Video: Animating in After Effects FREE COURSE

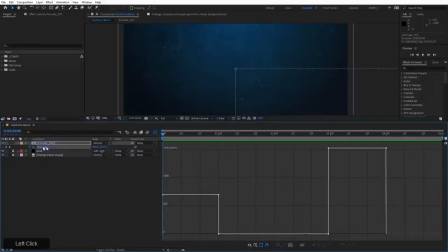(8:08)
And if you select the position, if it wasn't already selected, that'll bring up this graph here, which right now is representing the speed. Now, if yours looks like this, that's because you have it set to the value graph.
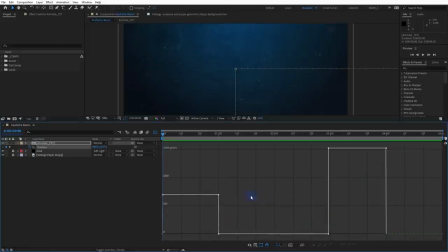(8:24)
So go ahead and click over to the speed graph, because I think for a lot of things, this is more useful, especially when we're talking about the speed of the animation. And you can see that these linear keyframes, they don't do any kind of acceleration or deceleration. So this graph is representing pixels per second.
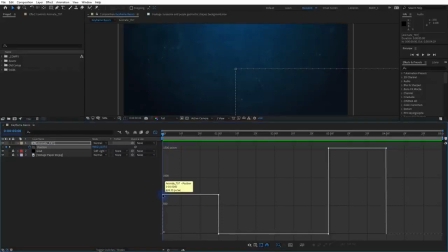(8:42)
And at the start of the animation, we're zooming right along here at 696.3 pixels per second. And it continues at that speed until this frame right here at 1 second, where it goes to 0 instantly. And then right down here at just before 3 seconds,
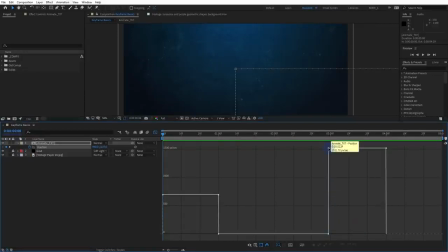(9:02)
we go from 0 pixels per second and we fly right up to 1521.7 pixels per second. And then it flies off the screen. These types of linear keyframes or linear
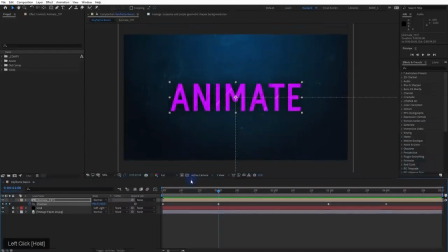(9:17)
interpolation work for a lot of things, but it may not be the smoothest.
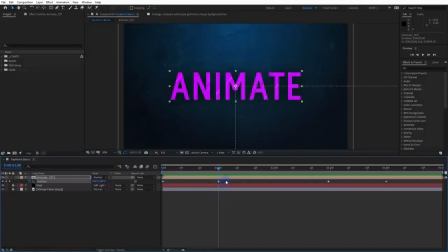(9:22)
And we can make this a lot smoother by selecting our keyframes, and you can just draw a rectangular marquee around the keyframes to select them. And you can see they turn blue when they're selected, or you can just click on the position property over here, and that will select all of your position keyframes.
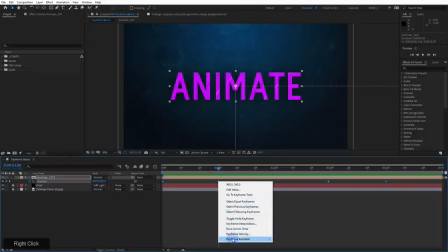(9:38)
And then if you right click on one of your keyframes, you can go to Keyframe Assistant, and it's just off screen here.
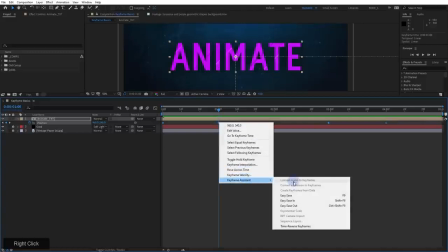(9:44)
Let me drag that up. Keyframe Assistant, and we can choose something like Easy Ease.
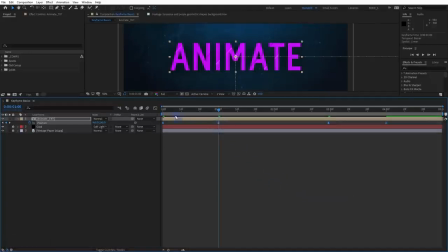(9:49)
And you'll see the shape of the keyframes now changes to an hourglass.
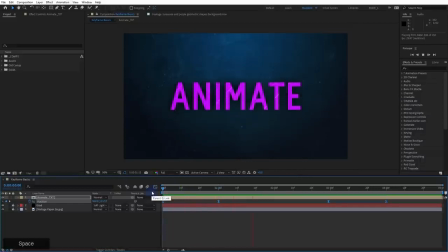(9:55)
And if we play the animation, you're going to hopefully see that this is a little bit smoother. Now, it is subtle, but the speed is no longer remaining at a constant.
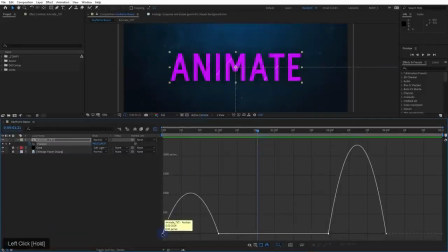(10:07)
And if we look at the graph editor again, check this out. Now our animation starts with a speed of 0, slowly accelerates until right in the middle of the animation, and then starts to decelerate again.
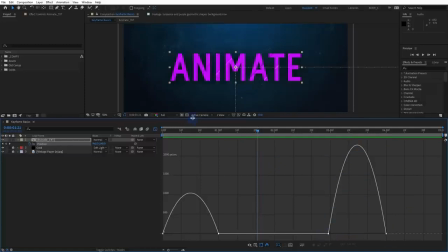(10:20)
So we're getting a much smoother kind of curve here, and it does look visually smoother when you're actually seeing what's happening on screen.
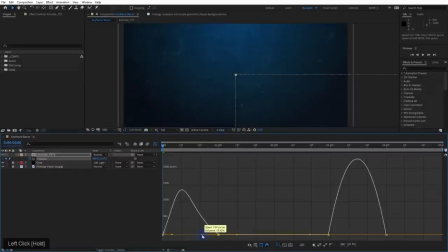(10:28)
Now with the graph editor, you can actually modify this curve by selecting one of the keyframes and then pulling out this handle here to make a smoother curve at the end part of the animation or the beginning of the animation.
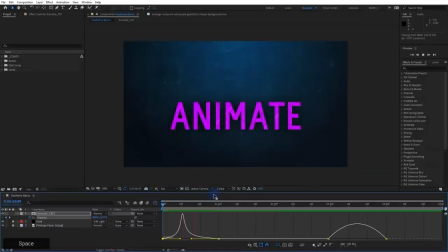(10:43)
And check out what this looks like. Oh, it's got a totally different look. I mean, it's essentially moving from the same two spots. We didn't change the position and we didn't change the timing of the animation. It's still starting at 0 and ending at 1 second, but it looks different.
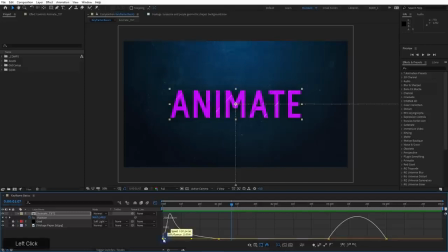(11:02)
It looks kind of smoother, maybe a little bit more realistic. And you can modify this even further, like that. And then we can do the same thing to the outgoing animation here. We can make a very drastic curve like that, or we can reverse this, pull that in tight,
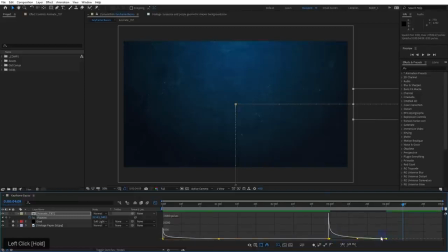(11:23)
and pull this second handle all the way out, and have it look like it's being kind of shot into some viscous liquid or something like that.
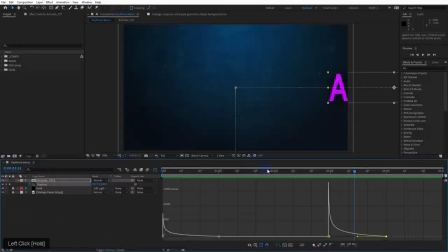(11:33)
This kind of process of creating the keyframes and then modifying the interpolation between the two keyframes is a lot of what keyframe animation is all about. One part of it is, what do you want the thing to do,
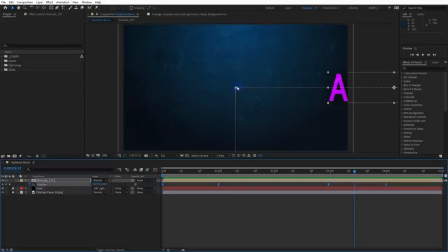(11:50)
which is move from point A to B and then from B to C. And then it's, how do you want it to look? And the look part has a lot to do with how it moves. And the big thing that determines how it moves is the speed at which it starts moving and stops moving.
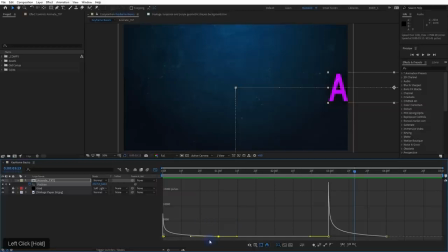(12:08)
And you can adjust that in a number of ways. One of those is with the graph editor here.